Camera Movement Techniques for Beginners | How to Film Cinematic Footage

This is when the camera itself physically moves left to right or right to left in the smoothest way possible. This is considered a really high-end move, typically done using a dolly track. Now, we don't really have access to one of those, but the same effect can be achieved using a really nice slider. The slider can easily be placed on the floor or the ground if you desire a low angle shot.
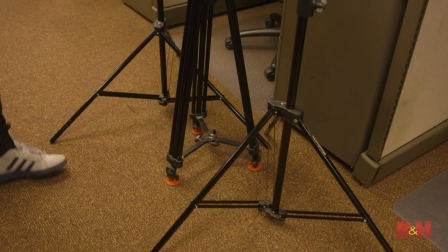If you don't want a low angle, you can mount the slider to a sturdy tripod, but for the best results, you should mount the slider using two tripods, one on each end. Sliders come in different lengths, and quality can vary between manufacturers, so be mindful of the user reviews.
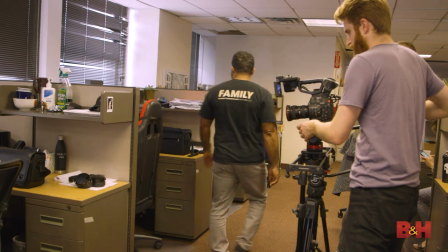A good metric is the weight capacity of the slider. Find out how much your slider rig will weigh, and then use that as a guide for your slider purchase.
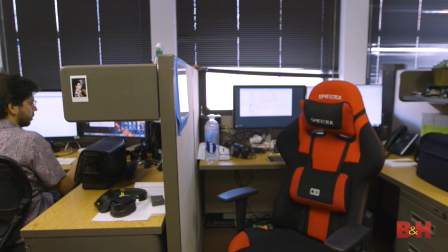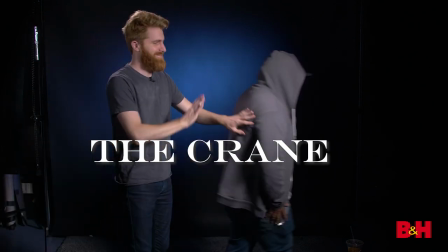No, no, no, no, not that crane. Sorry. Not that crane.
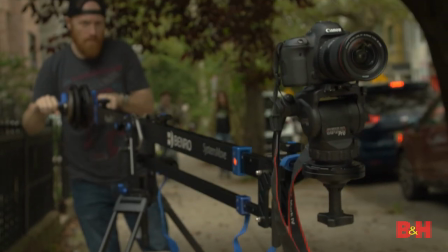This crane, where the camera itself physically moves up or down to show off the depth of your composition.
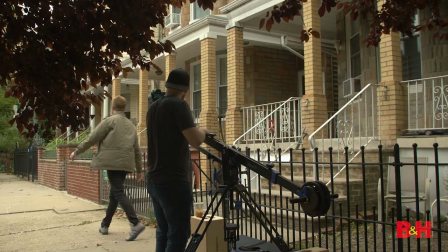This is also a high-end camera move, typically done using a Techno crane, but we don't have one of those either.
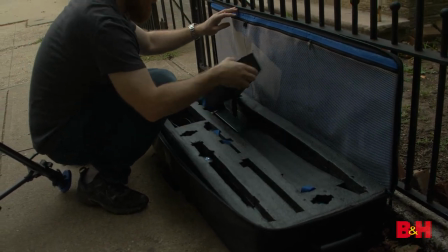But that's fine, because all you really need is a jib. Once you have the jib, get yourself a sturdy tripod to mount the jib onto.
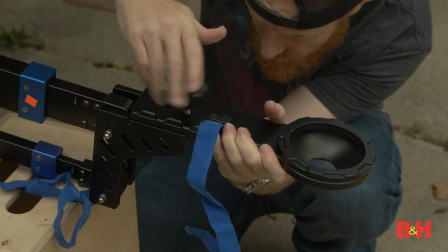Then place the camera onto the ball head, which is found on one end of the jib, while you place counterweights on the other end of the jib.
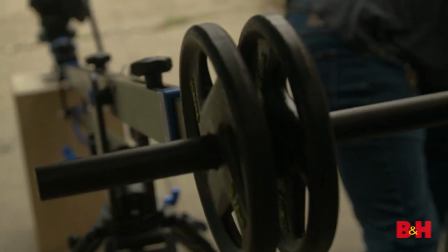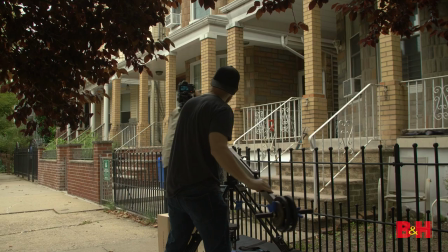Then carefully move the crane up or down depending on the shot you want. This is a very cinematic way to reveal someone walking in or out of a building.
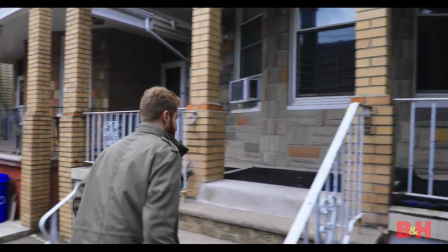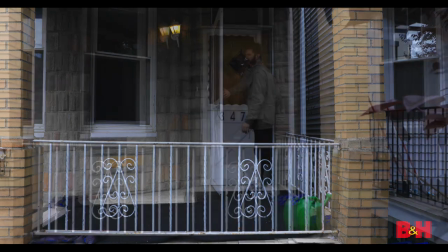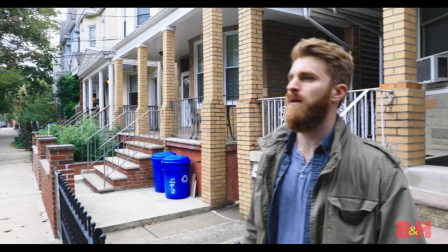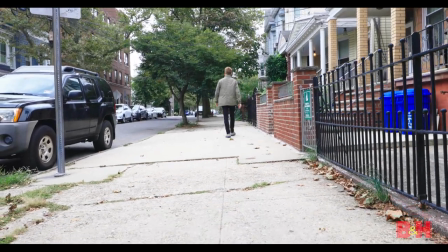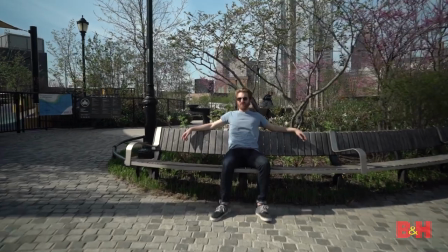This is where the camera itself physically moves forward or backward in space to reveal information or to focus your attention onto the subject by eliminating excess space around it. This can be achieved in multiple ways. A dolly track or slider could accomplish this camera move, but dolly tracks are expensive and sliders can only go so far.
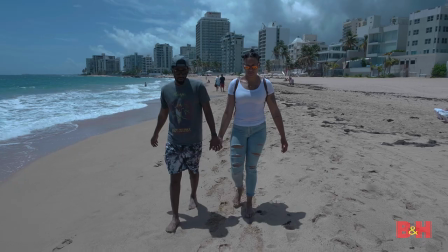Therefore, a great alternative which is enormously popular for obvious reasons is the gimbal. A properly stabilized gimbal will perform a dolly shot or even a tracking shot impeccably well.
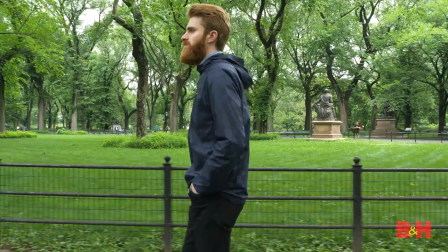Balancing a gimbal can be taxing, but once it is properly balanced you will have yourself a floating camera to perform glorious dolly shots with ease.
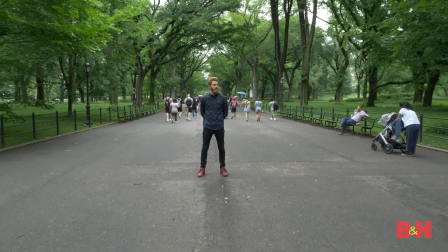Bear in mind, however, balancing takes time, and they're even harder to focus sometimes. As a result, your gimbal operator will inevitably become fatigued, as gimbals are not easy to carry around because they're designed to be held up by your forearms. But if you have the money to spend, you can remedy that by equipping something like an easy rig to relieve the weight.
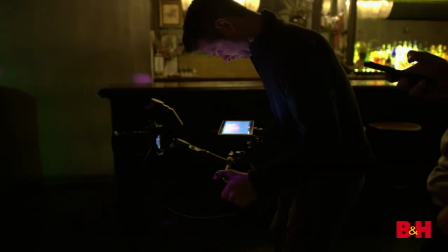Gimbals are really ideal for well-thought-out shots that require short takes and have been properly rehearsed.
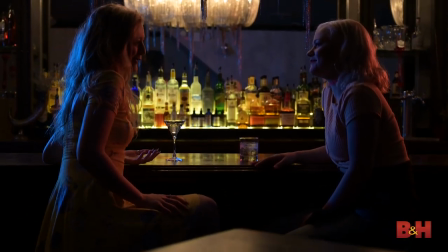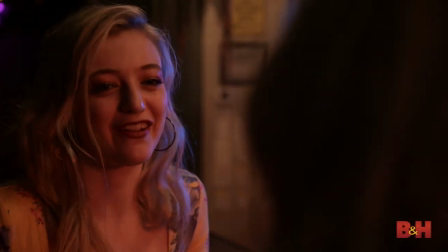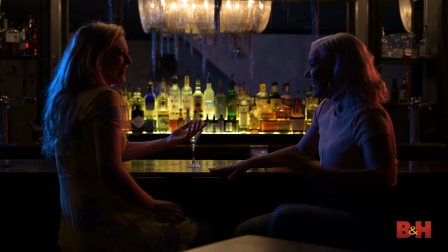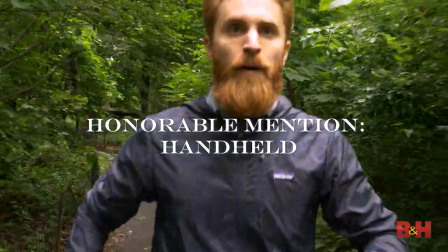Okay, so this isn't really a movement, but rather a style. Describing something as handheld camera movement would really only apply if the camera person was walking or running while handheld.
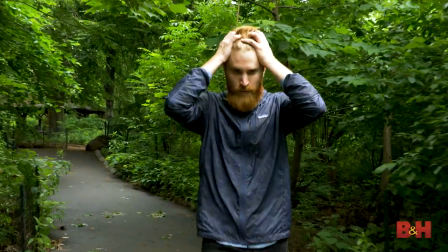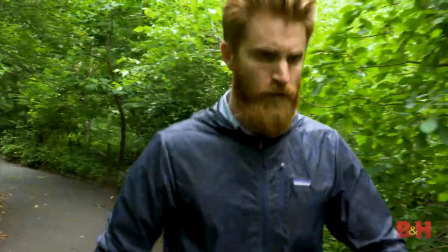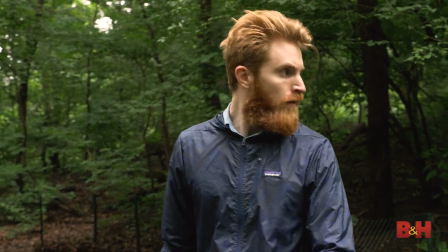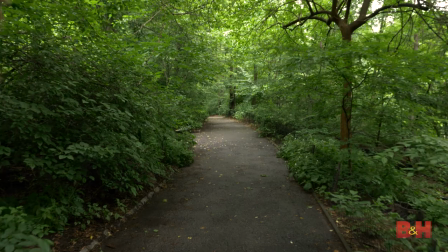Handheld is a great way to convey chaos and uncertainty in a scene, or to visually express the emotional fear your character is experiencing.